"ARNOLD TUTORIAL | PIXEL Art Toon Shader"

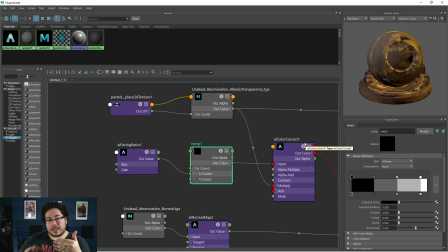493s
And as we get out of the camera, like as the facing ratio changes from the camera, you're gonna darken those colors because we're using again the glow to multiply these colors by the amount that we're selecting right here on the ramp.
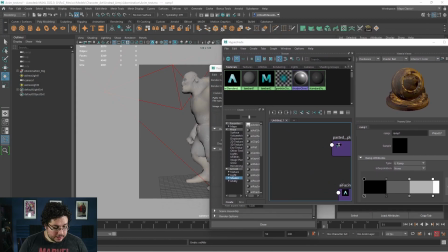503s
So that is pretty much it. Those are like all of the elements that we're controlling here.
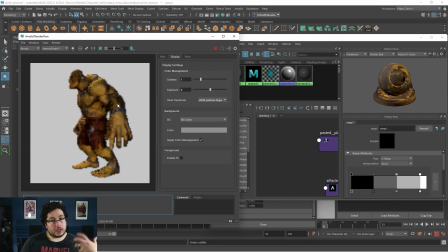508s
So again, if I hit play here, the things that I can change to make my pixel art look a little bit nicer, this 3D pixel art, is change the amount of colors here, right? Like for instance, if I don't want this white to be as bright, just click it, select this guy, and lower the value here.
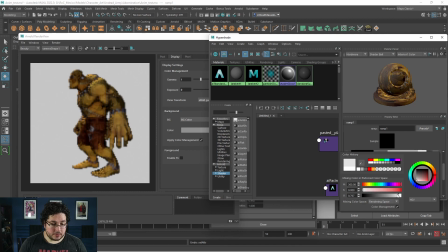524s
And that's gonna give me a different effect. So in that case, I'm getting rid of some of the banding and giving like a nicer, like more neutral look. But in this case, I do like it, so we're gonna keep it there. And you can go to the last one. Oh yeah, by the way, the facing ratio gets connected to the U coordinate of the ramp node.
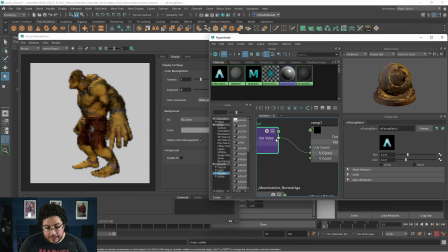541s
So you need to expand the U coordinate and connect this out value to the U value. That's why we changed the U on this ramp, the U type, so that it follows this U coordinate that we're inputting from the facing ratio. So there's two things here, the bias and the gain. The lower the bias, the darker, or the more attention you're gonna place to the faces facing outwards.
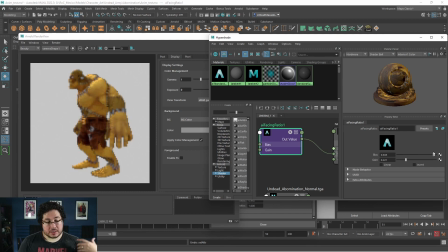562s
And the higher you go here, the more attention you're gonna place to the faces facing forward. So in this case, if you want like a really thick, dark line, you're gonna go with a very low bias. And if you want like a really like nice, subtle line, you're probably gonna bring the bias like all the way up here.
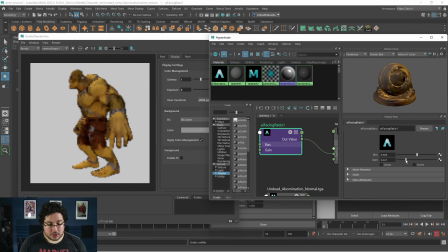577s
So again, depending on the kind of pixel art you want, you're gonna be pushing this. Gain also changes like the intensity of the lines. So if you want like a really heavy contrast, you're probably gonna bring the gain down. And by playing around with these two guys, you're gonna be able to create a nice little style for yourself.
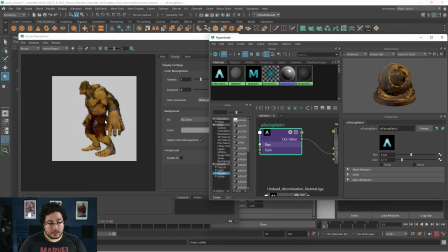592s
So for instance, this one right here looks a little bit less 3D, like a little bit flatter, and I think it looks a little bit closer to what I would expect from a pixel art game.
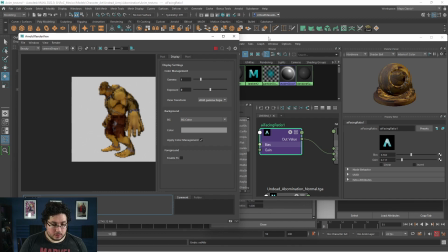600s
And after that, it's just a matter of like defining, like I know some of my students on one of the schools that I'm teaching, they're doing a pixel art game,
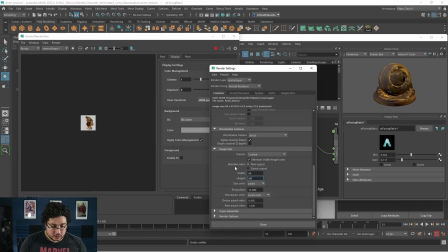608s
and they told me that the main hero is like 64 by 64. So this will be like the size of the hero right here.
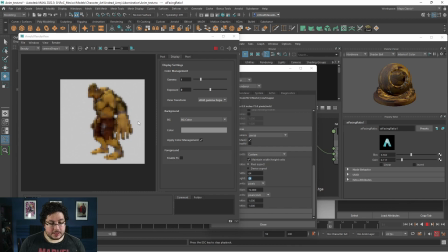616s
And as you can see, I could just like export this animation. And this is the animation that I would program in Unreal, for instance, or not Unreal, probably Unity. Unity has a little bit better capabilities for 2D art. And this is the sprite that I would get. And as you can see, I don't have to draw every specific spline because we have this.
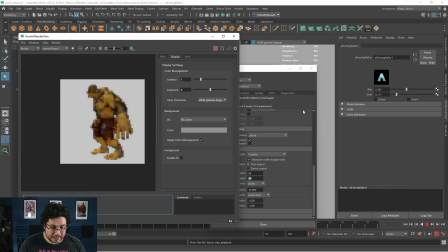631s
Now, let's do something interesting here because this is just like an idle pose. I do think I have the controllers here.
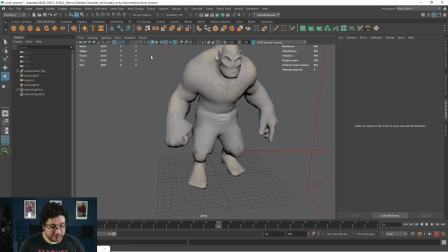638s
So let me go Alt-2. Oh, sorry. There we go, Alt-1. So we have this punch right here, or this element right here. I'm gonna change this to IK, there we go, or FK.
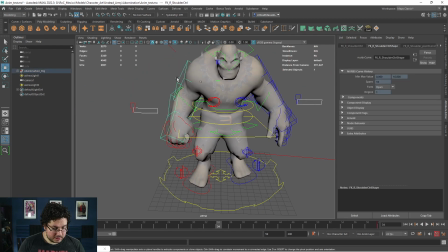653s
So, let's keep it FK. So let me see if we have animations. Yeah, it's just like a very basic animation.
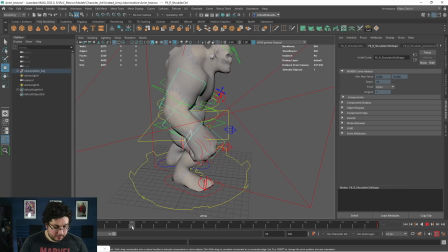660s
So what I'm gonna do is I'm gonna do a punch. So let's say we have like 20 frames, and we're gonna bring,
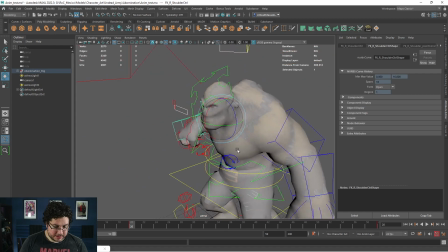667s
it's just gonna be like a very stupid and basic punch, but it should work.
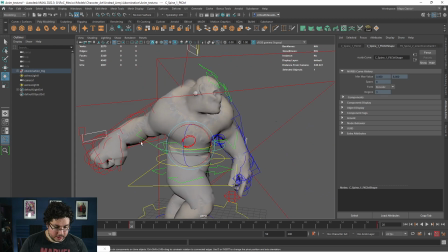672s
So I'm gonna bring the body back.
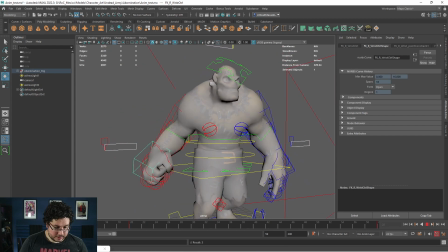679s
Prepare the punch, and then so we have this. It's like a preparation. 20 frames, I think it's more than enough time to give the player for like time to prepare. And then in very few frames, probably get like 5 frames, I'm gonna do the punch.
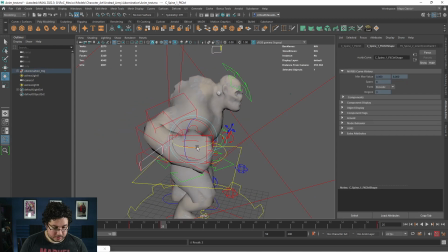695s
So let's bring this all the way forward.
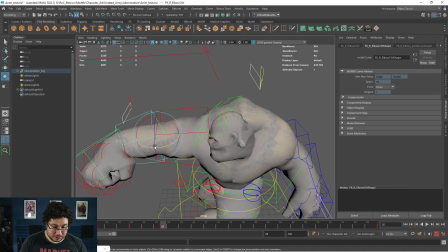702s
By the way, if you like this rig, guys, this is the rig that we do on the rigging course. So check it out.
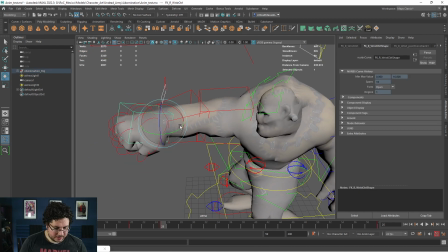707s
It's very, very similar.
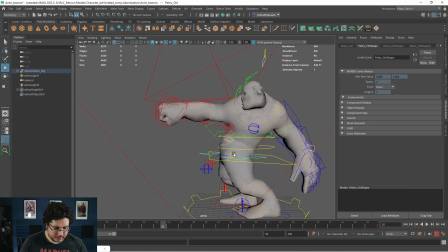709s
So we punch, let's even like add a little bit of like exaggeration here. There we go, like we call this a
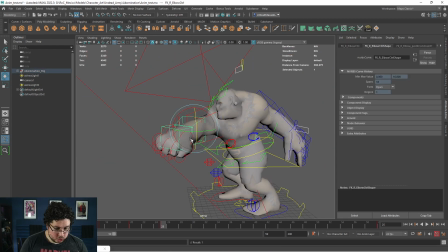726s
overshoot to make it so you don't actually see the punch, you see what's after the punch.
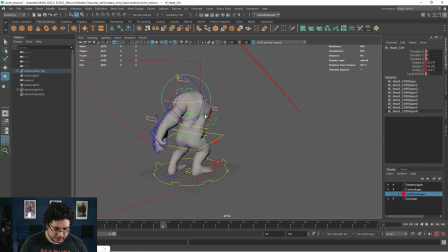731s
They do this in cartoons quite a bit. Let's lower the head because maybe that's gonna be like a weak spot or something.
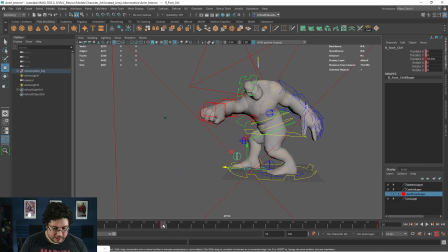739s
There we go. And then he's gonna go back.